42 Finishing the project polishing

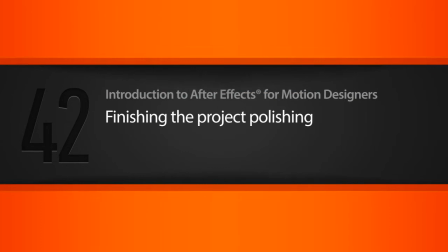In this lesson, we're going to add the last few finishing touches to finish up our project.
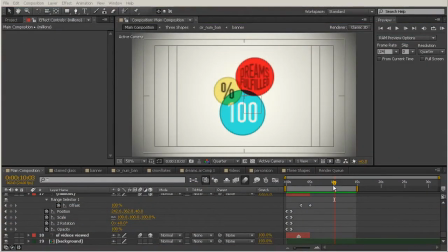Okay, so in our last lesson, we just left off here about halfway through finishing the polishing of our project. And one last thing that I want to do on this first half is just to kind of turn down this % sign here.
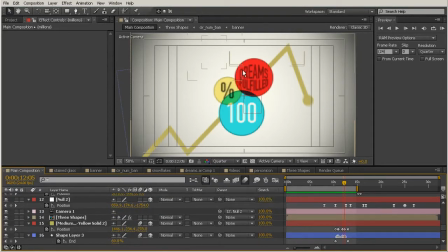It just looks a little bit dark to go with the rest of that composition. So we'll go back inside that 3 shapes comp,
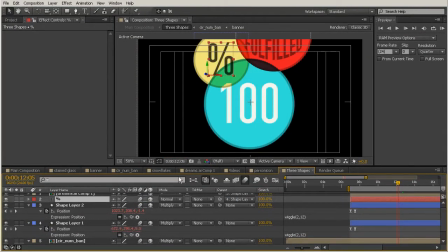and let's just go ahead and choose that layer with the % sign on it. And let's go ahead and bring up our character panel, and it looks like we have just kind of a gray color here, so I'm going to click that.
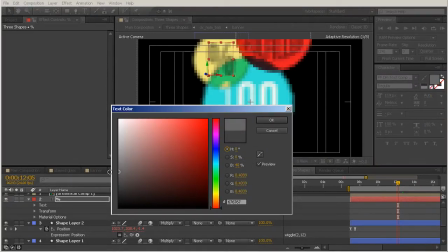We'll just make it a little bit lighter than that original gray we had chosen.
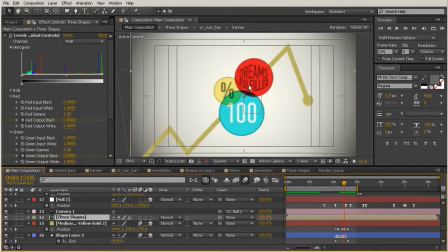If I come back out to my main composition, that just looks a little easier on the eyes. It doesn't look quite so dark. And I also want to make sure that I am maintaining that blending mode that we are having on this set of shapes.
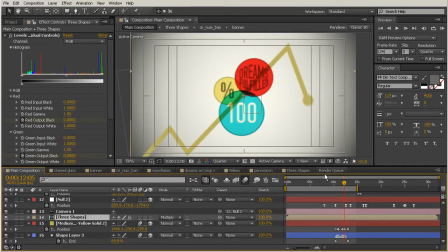So let's go ahead and turn that to multiply. And that just looks a little bit better there.
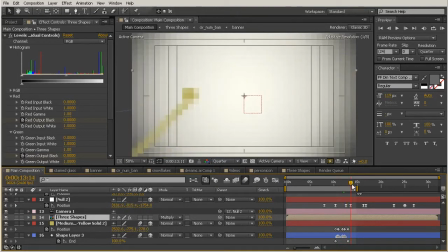And then let's go ahead and scrub forward. And I want to work a little bit on this area here for the timing.
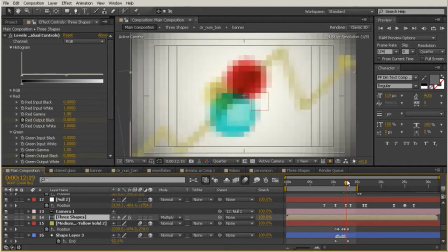So it kind of seems like these videos are maybe popping up a little bit late.
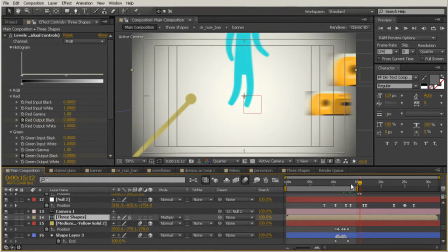And then whenever we have our person drop in, this whole area here just feels a little bit rushed. So I want to go ahead and just right about at this point here, we'll go ahead and have the videos begin.
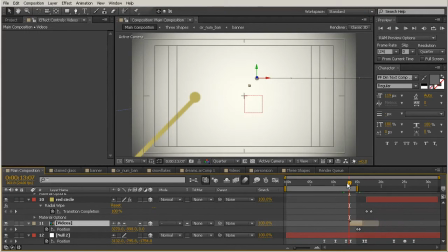So I'm just going to grab that videos layer and drag it back so that it starts at the same place as my current time indicator. And then we also have quite a long time here before our circles reveal on.
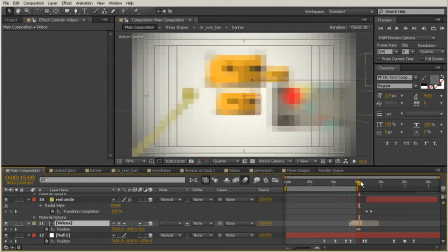So I think that we can probably push this transition to happen a little bit later.
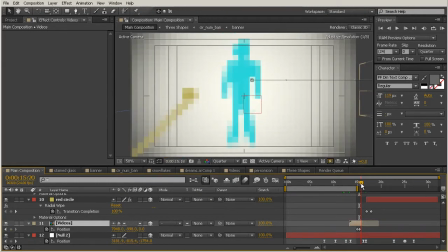So I'm just going to push it forward to about right here. And then we'll go ahead and grab the video's exit keyframes, and we'll push those a little bit later in time.
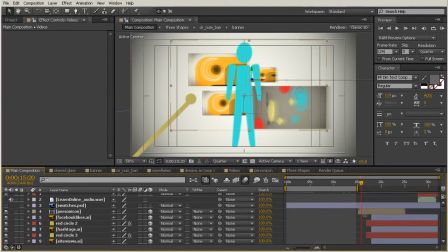And then if we're going to do that, we probably want to move our person's transition to happen a little bit later as well. So I'll just go ahead and drag this forward.
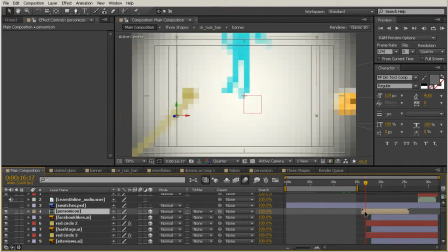And something that I think might just reinforce our motion a little bit better is instead of having our person coming in from the top, maybe we want to have them come in from that left side so the motion of the person is consistent with the motion of our videos. So let's just go ahead and change that keyframe really quickly.
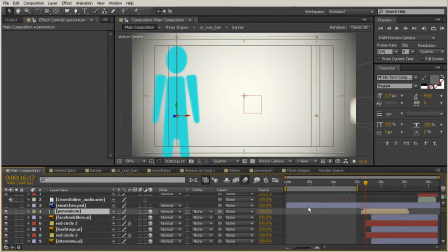So I'll just select that person icon comp, hit the P key, and then we'll come over here to that first frame.
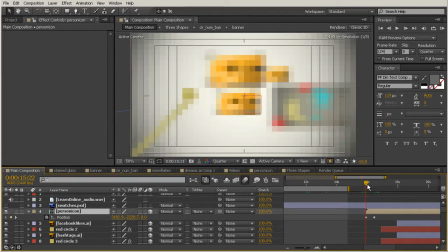And I'm just going to zoom in a little bit so I can see those keys better. And I'll just delete my first key. And then with my current time indicator at that same place, I'm just going to drag him a little bit over to the left.
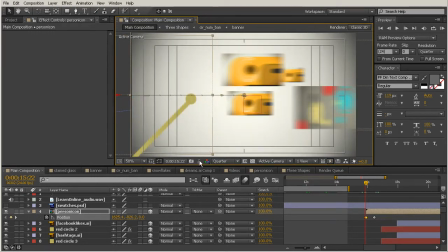And just make sure that this little guy is out of frame. And we'll go ahead and add some easy ease to his motion.
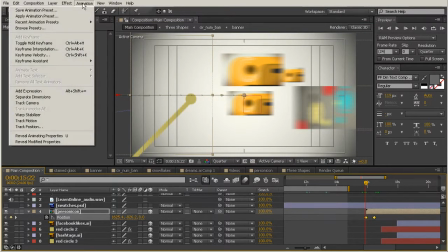So I'm just going to select both of those keys, come up there to Animation, Keyframe Assistant, Easy Ease.
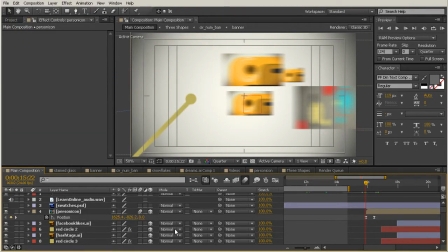And he also needs to have motion blur turned on, so you can go ahead and turn on that switch.
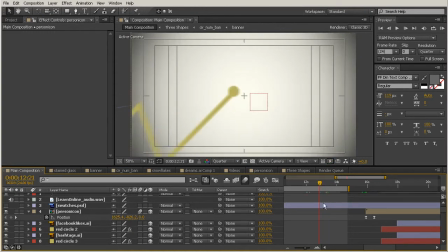So now let's just start about right there where our camera begins to pan up and do a quick frame preview to see
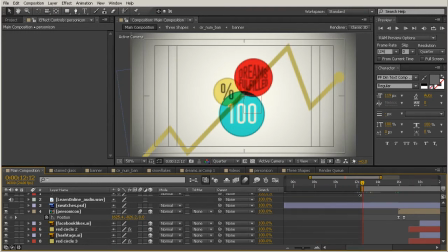if we fix the timing and that looks good as it is.
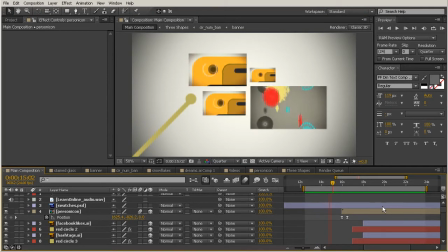Okay, so let's go ahead and watch that RAM preview back now. That just looks a little bit cleaner for that to come in earlier, and the timing of that looks better.
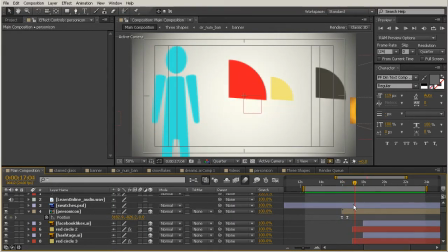But I think we could probably play a little bit with our camera animation as well to fix just a little bit of the jerkiness that I feel here.
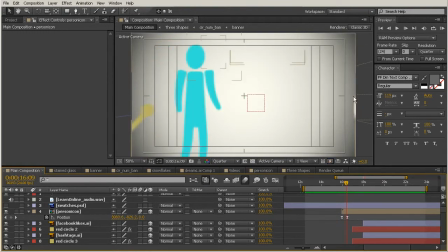So I also want to pay attention to this video here. Doesn't quite make it far enough off of the composition. So let's just push that one a little bit further. Just come in there, snap to that keyframe.
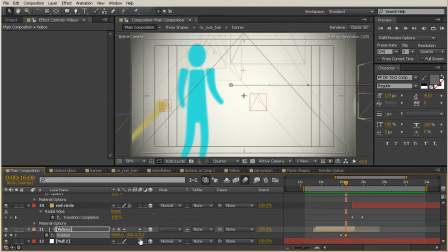And we'll push that just a little farther to the right there. And let's just go ahead and end our composition at that point. So I'm just going to drag that back. And if you want to, you can add an easy ease to those keyframes.
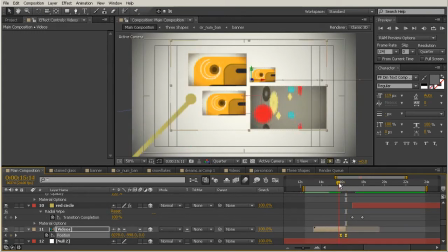I'll just select both of those and hit F9. So that's just going to make that a little more fluid.
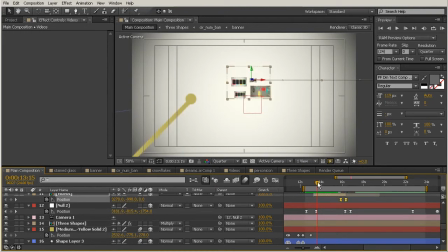Now let's talk about our camera movement for a moment. So it looks like our camera kind of zooms up here, stops at this point.
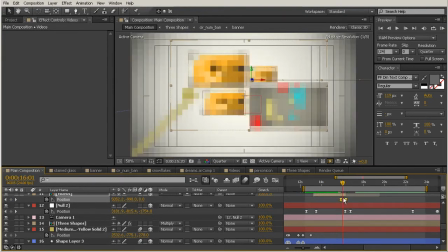We don't really get any kind of secondary motion there.
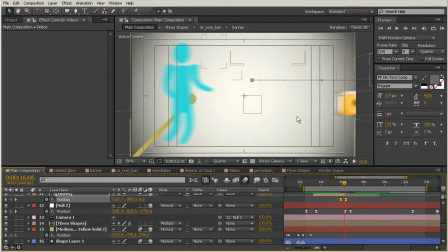It's just kind of static, so it feels like that takes a long time even though there really isn't much happening there.
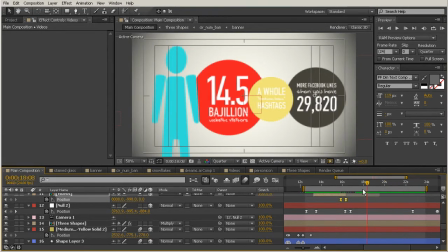And then I'll scrub forward here. And this part here also feels pretty static. So maybe this last keyframe here, we can go ahead with our null object and just bring it in a little bit closer, kind of reframe this shot.
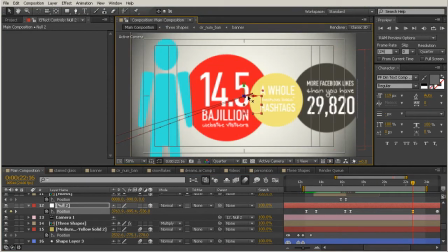So I'm just going to grab that Z handle and come closer to these objects. Maybe scoot it over a little bit to the right so we can see these numbers. Just make sure those are the most important part of the shot.
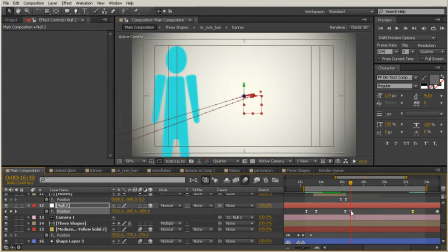And then this keyframe here, we could probably just set to an auto Bezier so it doesn't feel like such a hard stop. So I'm just going to hold Control and double click that key. Now let's do a quick RAM preview just to see the changes that we've made.
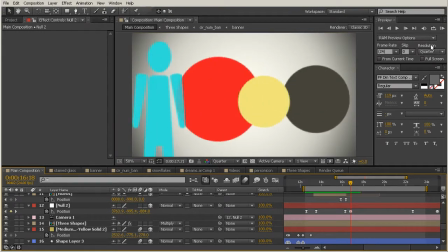And you definitely want to make sure that your RAM preview is set to a quarter resolution, just like it was in our last lesson,
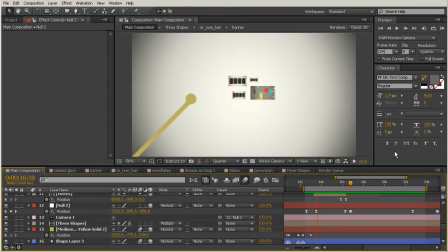so you're not taking too much time to do these quick RAM previews. Okay, so the videos come in.
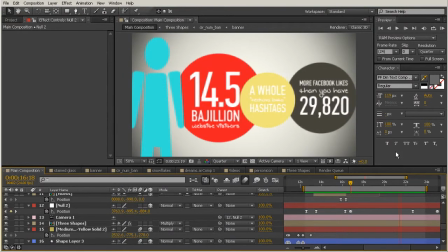That just looks a lot better, just a lot cleaner, and it doesn't feel rushed. And one of the things I'm noticing as I'm scrubbing through this area right here is the camera just feels like it floats a little bit back the other direction.
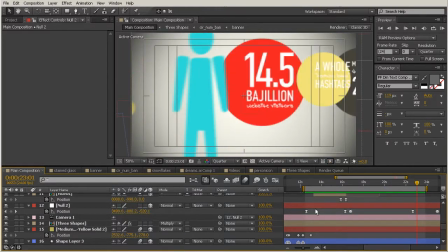And that's just kind of that spatial interpolation that we talked about earlier. So I'm just going to highlight all of these keyframes that you see right there.
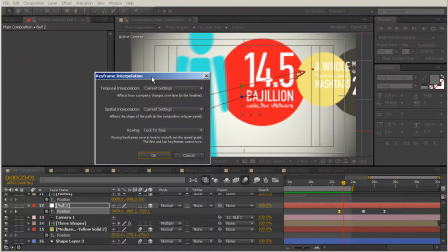And we'll go up there to Animation, Keyframe Interpolation, and just make sure the spatial interpolation is set to linear.
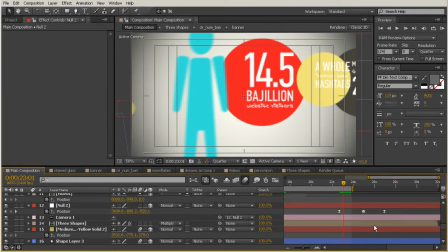Okay, and then we can do another RAM preview of that just to watch that through.
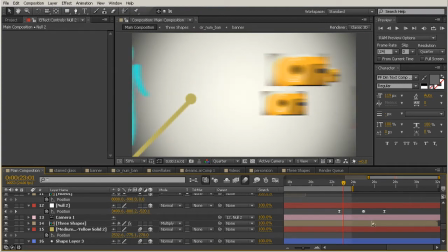And you just want to make sure that you're checking everything and that everything seems like it just makes sense in your video. And one of the things I'm noticing here is that we used the swatches for
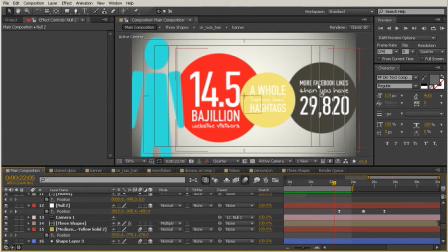all the rest of the colors that we've been using so far for these circles. But I feel like it might just make a little bit more sense for what we're talking about here, since we're kind of talking about social media, to use colors that are more associated with those types of social media.
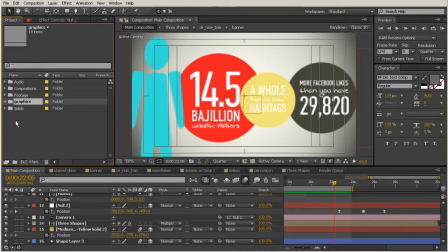So come back over here to your project panel and we'll just open up that graphics panel there. And I want to grab those social swatches. So just go ahead and drag that out there.
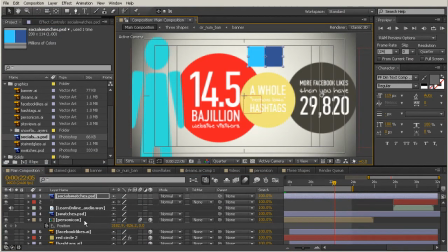And we just have two small little color samples that we can use to change this up a little bit.
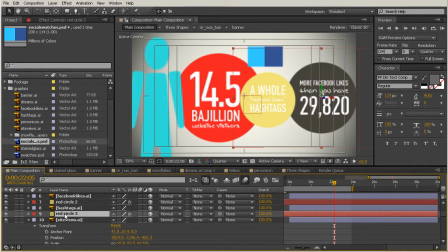So this looks like that's going to be our brown circle. So to change the color for that, you want to go into Effect Control since that circle was generated. And we'll just color pick this darker blue for that one. And then we'll come in there and do the same thing for the yellow one.
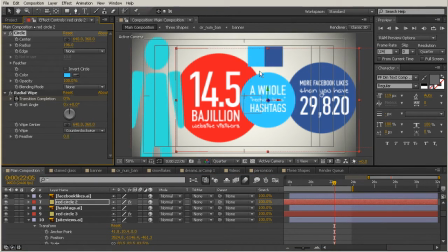And we'll color pick that more kind of sky blue color you have there. And then we're not going to be using those swatches anymore, so you can just go ahead and delete that from the timeline.
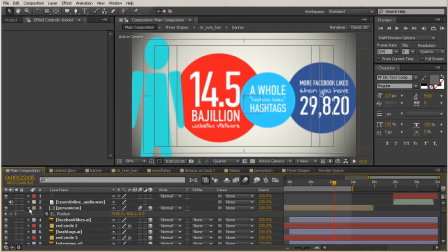And we can do the same thing for the other swatches that we had there as our reference the whole time. And now that we're at this point in our timeline, I'm noticing that as these swing down, they don't have any motion blur on them.
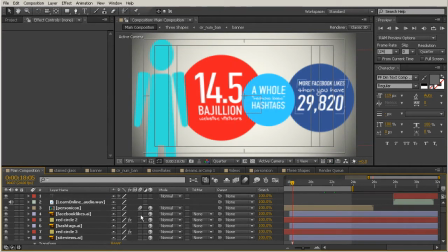So I want to set the motion blur up for these layers. And we can go ahead and just turn that on for all of those circles you see there.
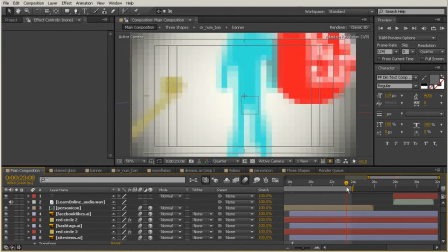However, the motion blur is only going to affect the circles when we're doing this camera move.
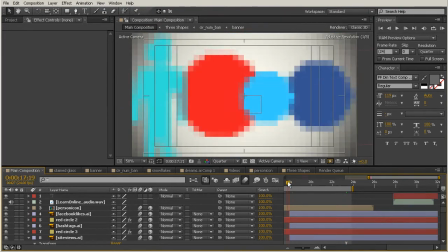But here at the beginning, if I scrub back here, these are not having any motion blur applied to them just because of the way that we have our transition happening.